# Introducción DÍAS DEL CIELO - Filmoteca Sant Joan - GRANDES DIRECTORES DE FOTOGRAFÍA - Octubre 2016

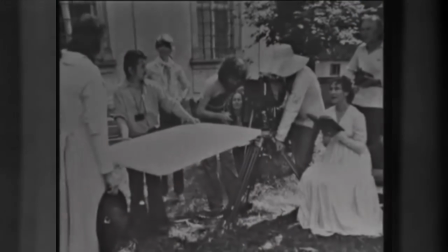10s
Néstor Almendros.
Es el arte de la imagen, pues es el arte de lo tangible, de lo que se ve.
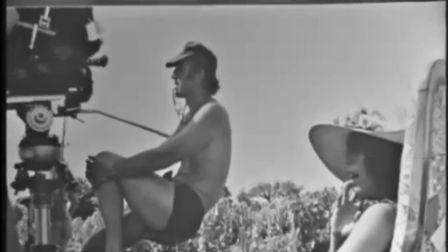18s Hay que ser un poco voyeur, ¿no? Como un poco amar los objetos, las cosas, ¿no?
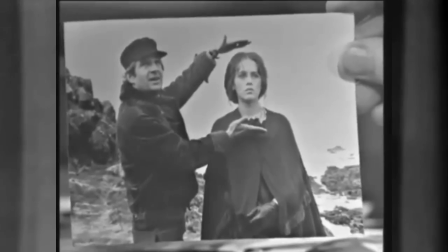26s Las personas, los rostros.
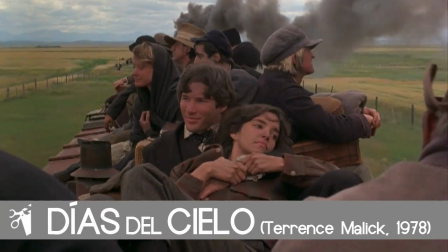32s
Con Días del Cielo, el director estadounidense Terrence Malick quería una película muy visual, donde la historia sería contada a través de imágenes.
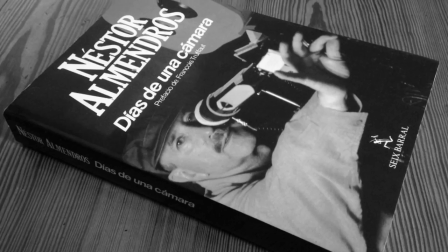45s
Para ello contó con Néstor Almendros, director de fotografía conocido por trabajar con François Truffaut o Eric Rohmer, entre otros.
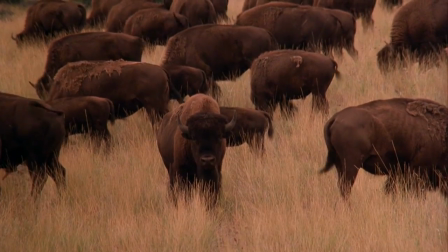58s
Una película desarrollada en la América más profunda otorgaba a un extranjero la responsabilidad de la fotografía.
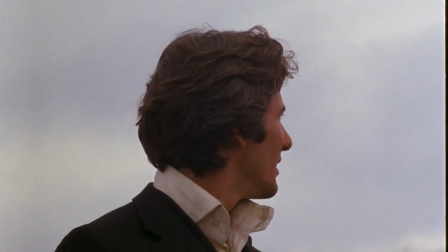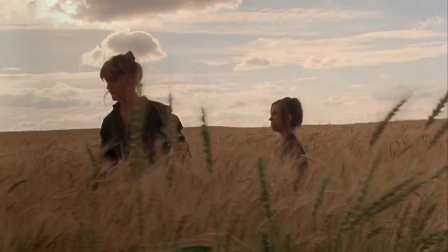71s
Pero si nos fijamos, la mayoría de directores de fotografía de éxito han trabajado mucho en el extranjero.
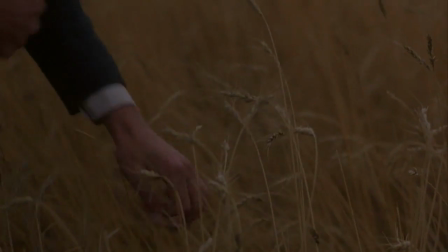78s
Quizás sea porque se resalten mejor las propiedades de cada lugar
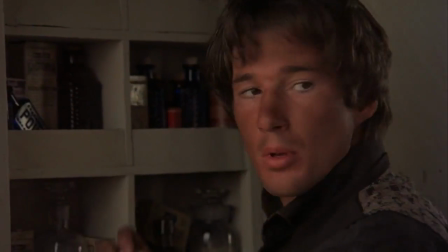84s
desde la imparcialidad y el exotismo de quien acaba de llegar.
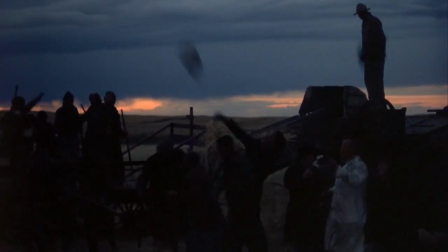92s
Almendros importaría el estilo de producción francés que también conocía.
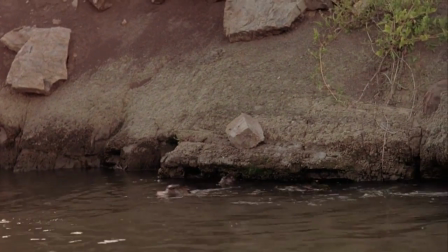97s
Se desecharon muchas de las luces preparadas para una fotografía que en principio iba a ser mucho más brillante y luminosa.
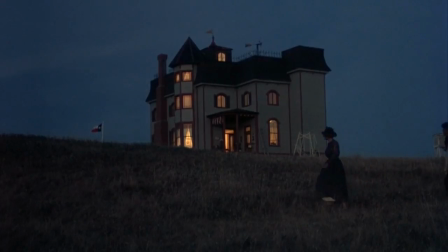110s
El objetivo era rodar sobre todo durante lo denominada como hora mágica,
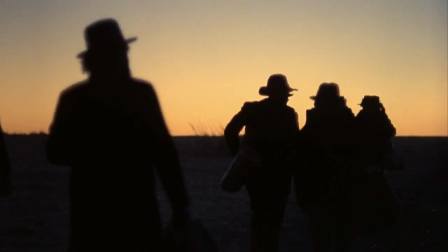116s
en referencia a los 25 minutos de luz sin sol anteriores al anochecer.
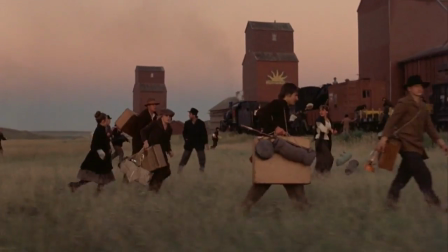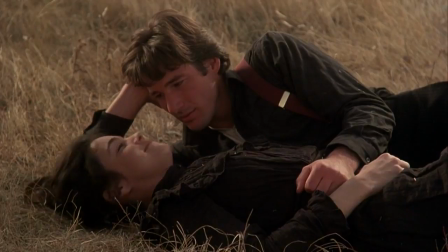127s
El resto del día se dedicaba a ensayar,
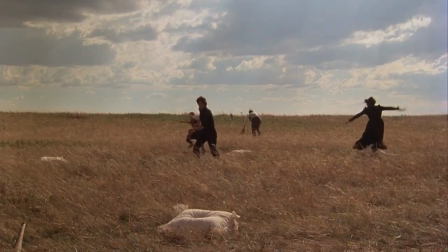132s
para después aprovechar al máximo las puestas de sol.
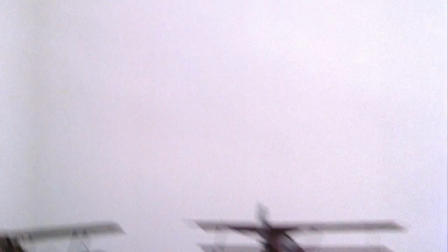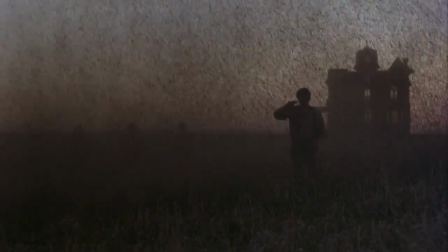141s
Las limitaciones de la luz natural complicaban la grabación,
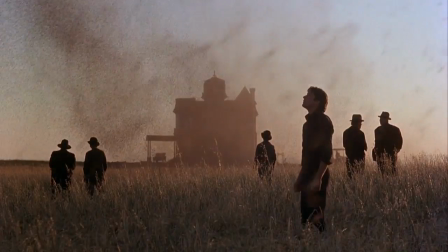147s
pero valían la belleza, la magia y el romanticismo que necesitaban las imágenes.
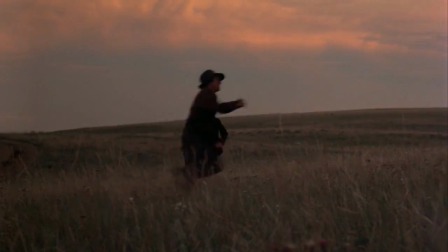156s
En la atmósfera poética priman los anaranjados y rojizos, colores pasionales pero inestables,
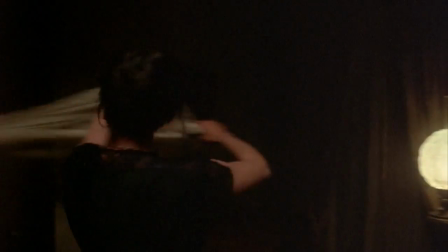164s
que invitan a la sensualidad tanto como a la desesperación y el vacío.
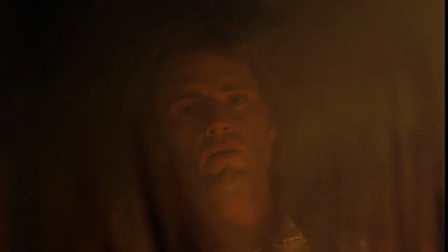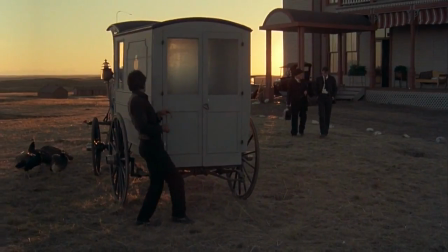174s
Notamos la influencia de realistas como Edward Hopper
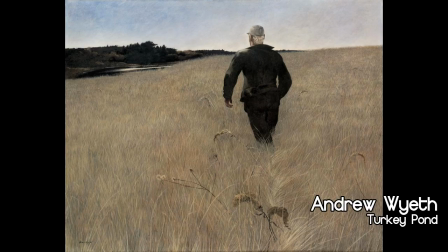182s
o Andrew Wyeth, que trabajaban mucho la arquitectura y la tierra de la época.
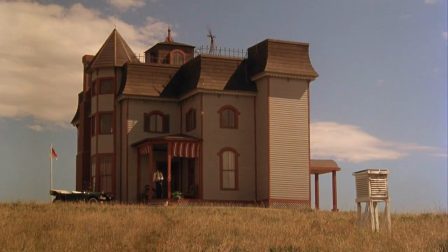193s
Atentos, por ejemplo, a la Casa del Granjero, muy similar al edificio del cuadro Casa junto a vías del tren. Millet y Courbet, ambos realistas franceses, también tienen una gran influencia en el trato de algunos elementos.
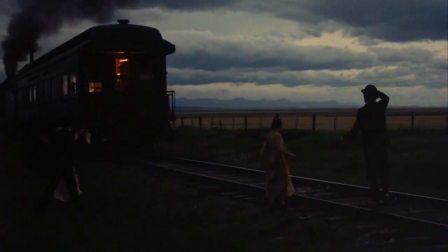213s
La gran mayoría de escenas se filmaban con unas tonalidades que evolucionan junto a la narración.
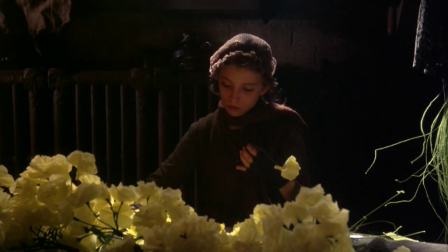224s
Los amarillos nos transportan a la juventud, a los impulsos de la pareja protagonista.
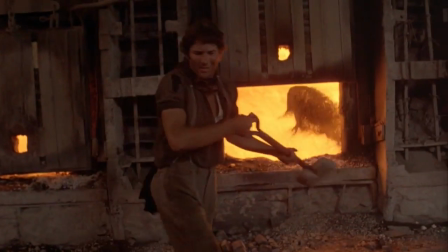234s
El naranja se hace eco de la energía y el esfuerzo del día a día.
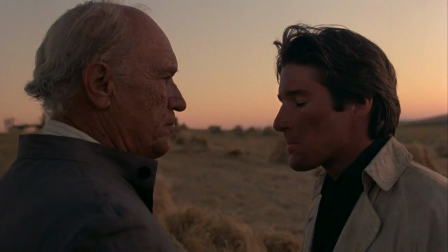242s Shut up and get back to work.
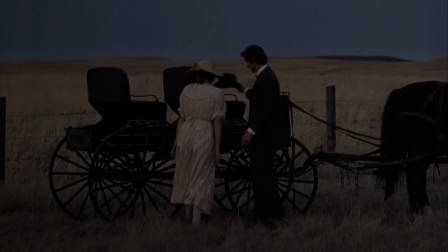248s
Con tonos azules para rebajar la tensión y añadir serenidad.
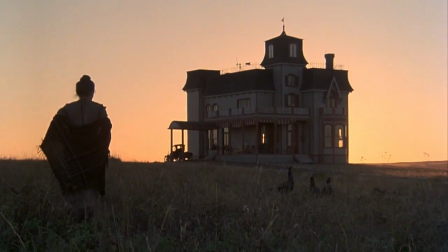261s
Con los avances de la fotografía, el espectador aprendió a identificar las luces artificiales,
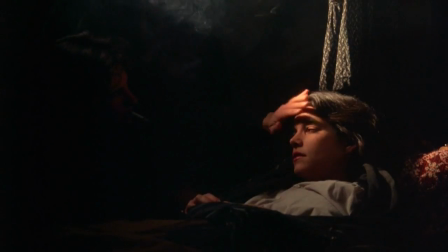271s
dando prioridad a las ventanas o a las fuentes de calor.
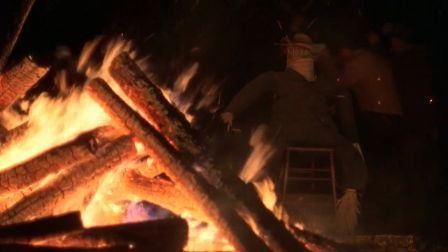278s
La naturalidad de la luz también se extendería a los interiores.
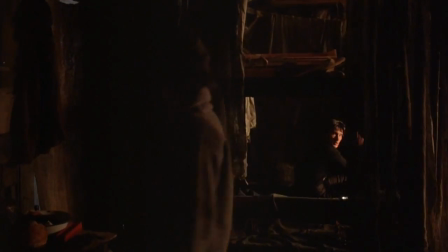286s
La exigencia del realismo era mayor que en las épocas del Star System.
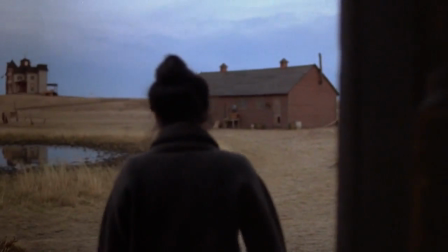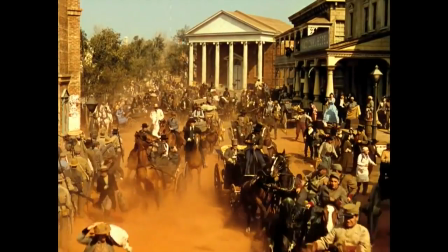297s
Antiguamente se abusaba de la iluminación múltiple para crear sombras y contraste.
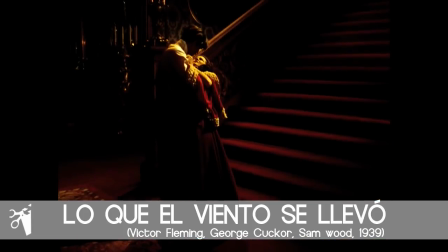304s
La lógica
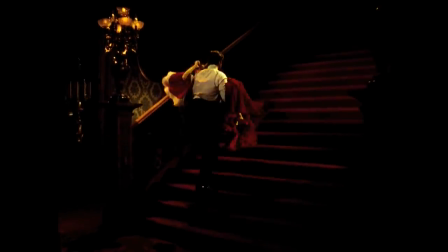309s
era usar menos luz si se deseaba realismo.
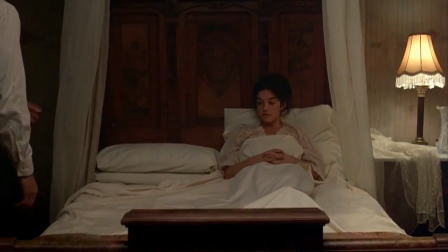316s
El uso de luces artificiales se seguía utilizando, pero para mantener la coherencia visual. Por ejemplo, en la escena nocturna de la plaga, los faroles necesitaban bombillas eléctricas para poder verse,
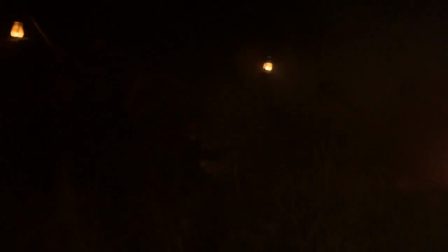331s
pero lo importante es que realmente la luz procedía de ellos.
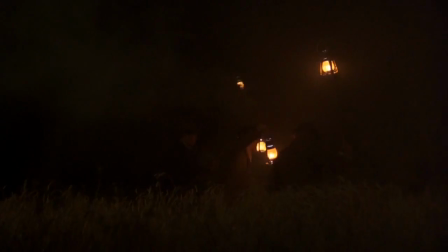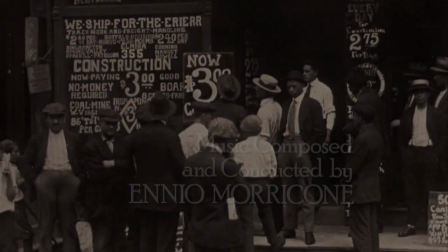342s
Junto con la fotografía, también la composición musical de Ennio Morricone se suma a los aires de ensoñación de la película.
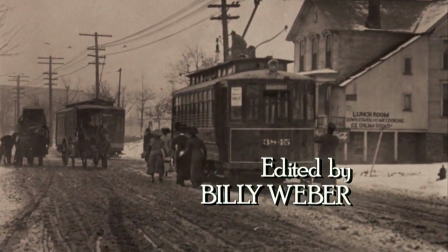354s
Días del cielo nos recuerda que en el cine se deben de repartir los méritos.
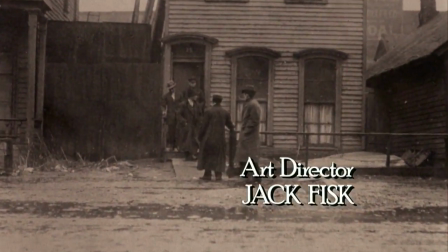361s
Es una película en la que influyen muchos factores y con otro enfoque de la fotografía seguramente no estaríamos hablando de la misma obra.